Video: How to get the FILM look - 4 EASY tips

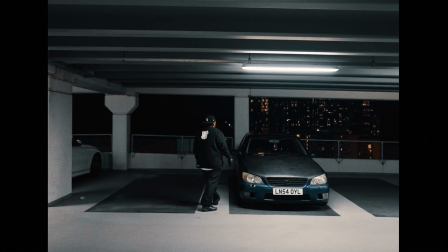51s
Hey, it's Mark from Editor's Keys, and today I'm excited to share my top 4 rules and insider secrets for cinematic filmmaking.
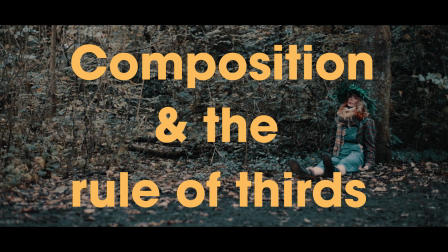59s
Rule number 1 is all about composition and the rule of thirds. It's a simple technique, but trust me, it's super effective.
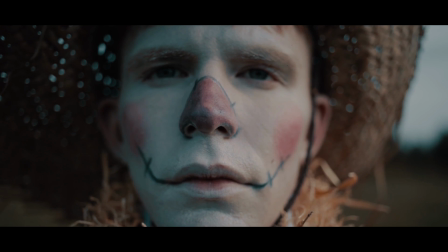68s
For those of you that don't know,
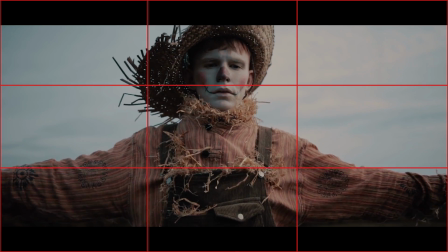69s
the rule of thirds is a guideline that divides an image into 9 equal parts using 2 horizontal and 2 vertical lines.
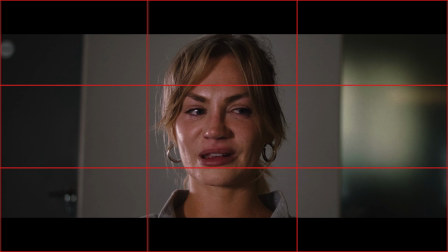77s
You place the key elements of your shot along these lines or at the intersections to create a visually appealing and balanced composition.
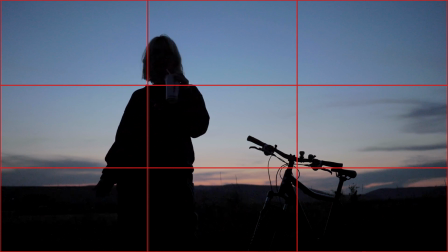85s
Embracing this rule when framing your shots is a fantastic way to add a cinematic touch to your films.
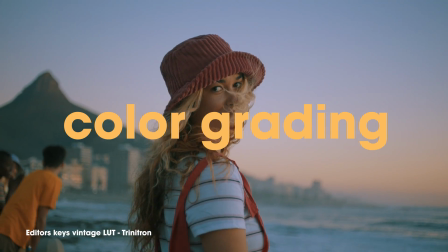92s
Moving on to rule number 2, color grading. The look and feel of your film can be dramatically affected by your choice of color grade.
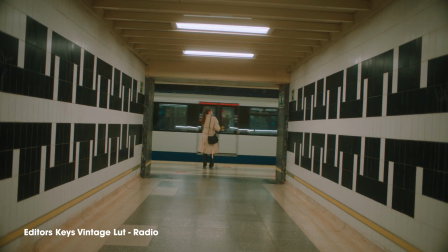101s
A good color grade can make your film stand out from the rest. And my top tip, shoot in a log picture profile.
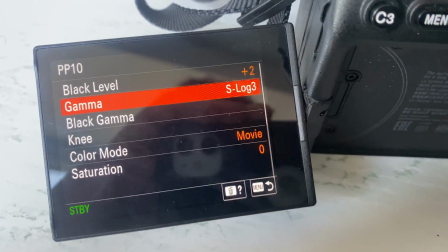108s
It gives you the maximum amount of dynamic range when color grading, and it's way more flexible.
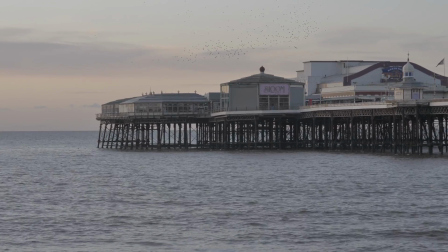113s
And hey, don't shy away from experimenting with LUTs to find a look that resonates with you and your audience.
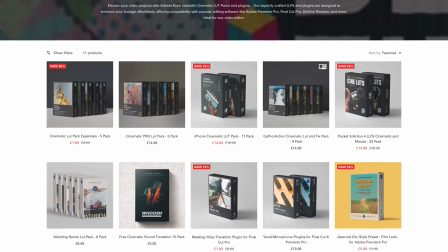120s
We've got some great ones available at Editor's Keys that I personally use for a professional film look, and we use them in every video on this channel.
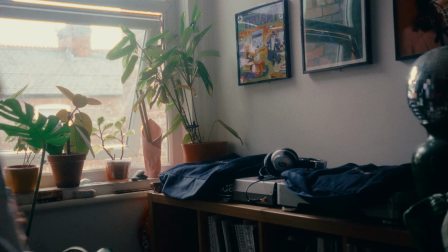129s
Now, let's talk about camera movement or non-movement.
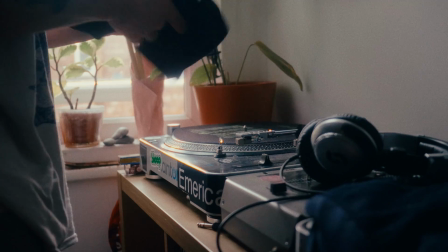132s
It can make a world of difference to your scenes, from a static tripod shot to a handheld or a gimbal shot.
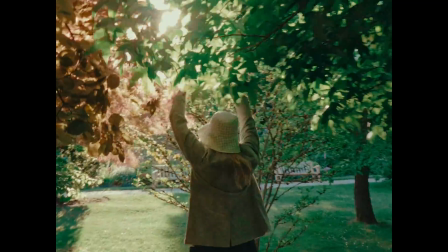139s
Now, I'm a big fan of handheld and static shots. Handheld can add an emotional depth to your shots,
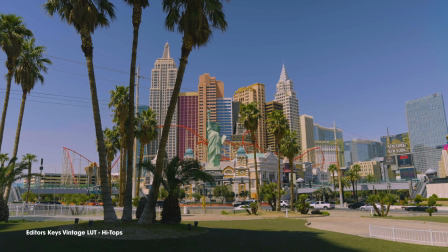146s
whilst static shots are perfect for establishing a location or focusing on a specific subject.
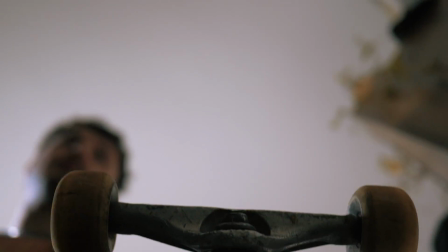153s
So rather than going for a smooth gimbal shot just because they look kind of cool, think about the story you want to tell and the emotions you want to evoke.
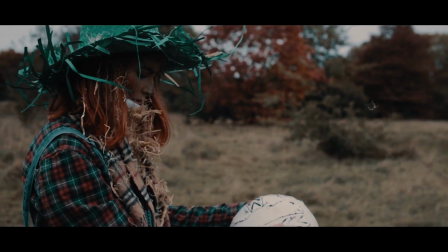162s
A well-composed static shot with an interesting subject can often be more cinematic than a pointless gimbal shot.
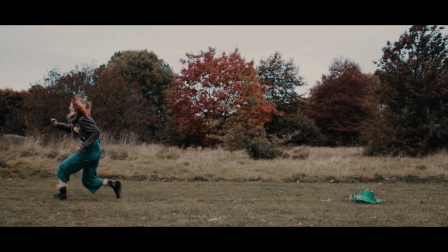169s
Come on, let's be honest, it's really overused. And finally, rule number 4, editing.
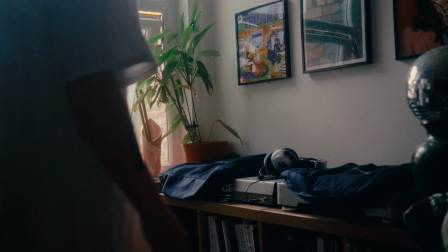176s
Editing isn't just about cutting and splicing, it's an art form that can significantly enhance the cinematic feel of your work.
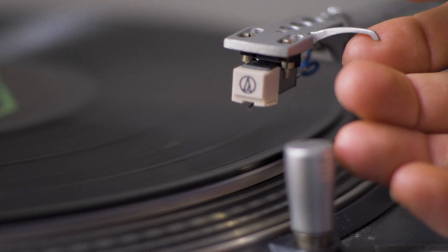184s
Creators like Gorks and RZA use sound design and careful editing to tell compelling stories.
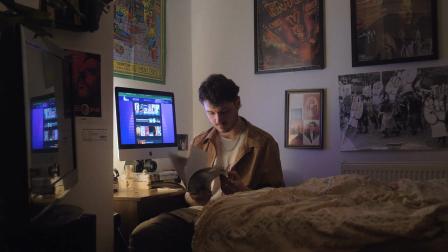190s
So make sure to take your time with your cuts and treat your work like a movie when you're editing.
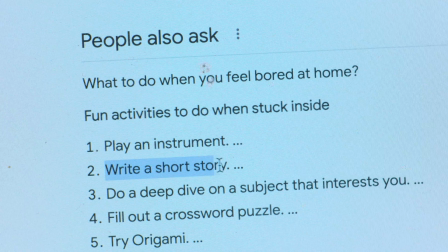196s
A well-edited piece can amplify the emotional impact of your story, keeping your audience hooked from start to finish.
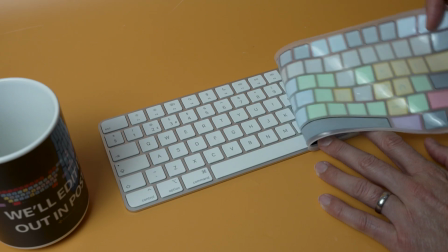204s
Oh, and if you really want to improve your editing, make sure to check out an editing shortcut keyboard.
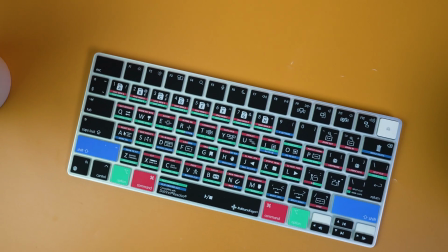210s
Not only does it look pretty cool, it's really going to speed up your editing in your video editor of choice.
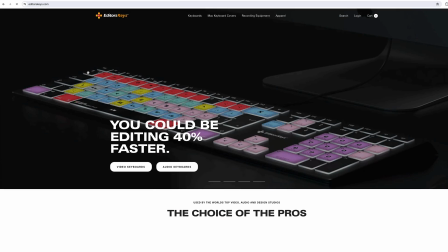215s
So head to editorskeys.com or check out the link in the description below. Thanks for watching, and I'll see you in the next video.